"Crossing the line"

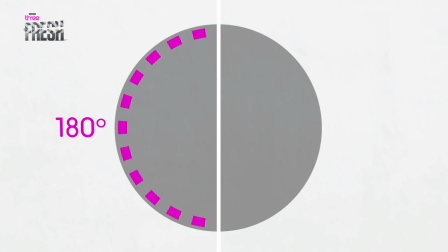Crossing the line, also known as the 180 degree rule, is a very important principle to remember when filmmaking.
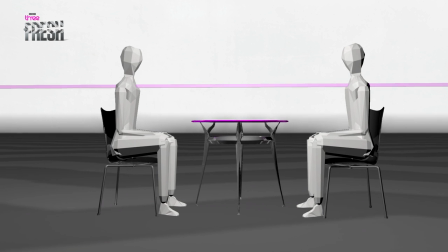It's all about an imaginary line that runs through the centre of the action, enabling the audience to orientate themselves with what's happening in a shot or sequence.
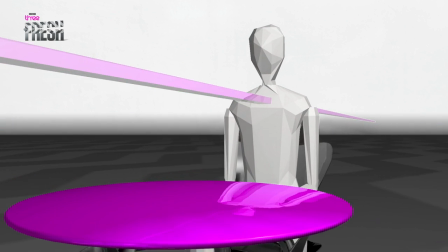To give your scene the proper screen direction and create a sense of continuity, the camera needs to stay on one side of this imaginary line.
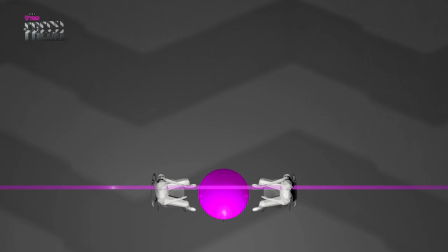The camera can move anywhere on one side of the line in 180 degrees, but it mustn't cross it.
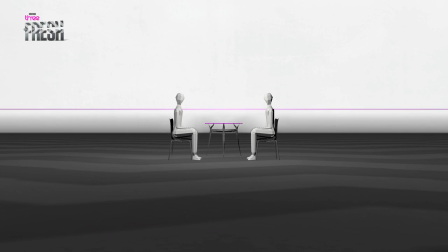It is important to have an establishing shot of the scene to determine where exactly your subjects are in relation to the camera and to give the audience a sense of geography.
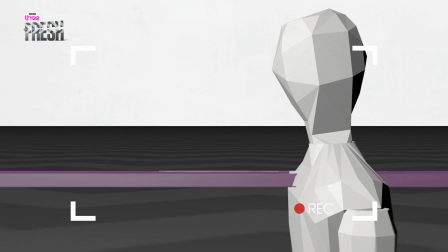After that, regardless of what short size or angle you use, the position of the subjects in relation to your camera should always appear constant.
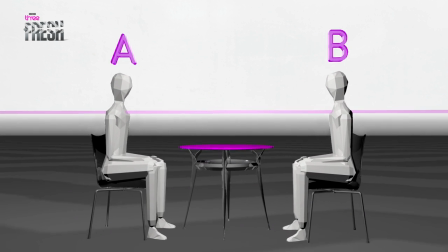When filming a conversation, if you establish a shot with person A screen left and person B screen right, then you should stick to it.
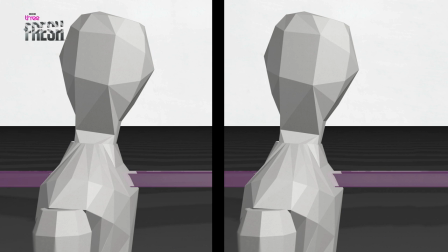If you were to cross a line, then it would appear that they are both looking in the same direction.
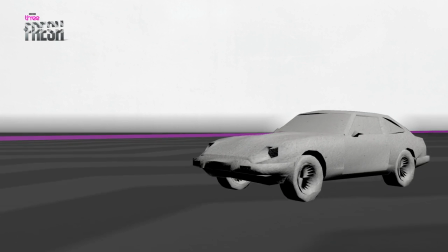Similarly, if you are filming any kind of movement, for example a car,
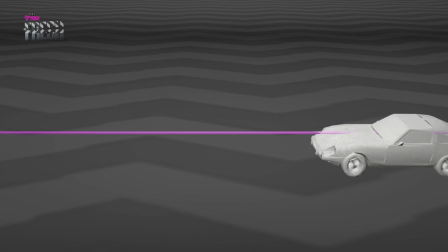once you have established it entering from the right of frame, then in your next shot the car should again appear from the right of frame.
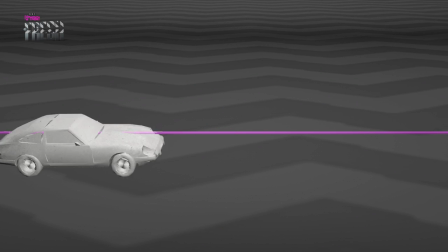If you cross that line, it will seem that the car is travelling back to where it just come from.
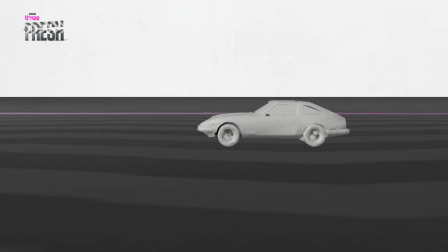Remember you can move anywhere on one side of the line and use any shot size.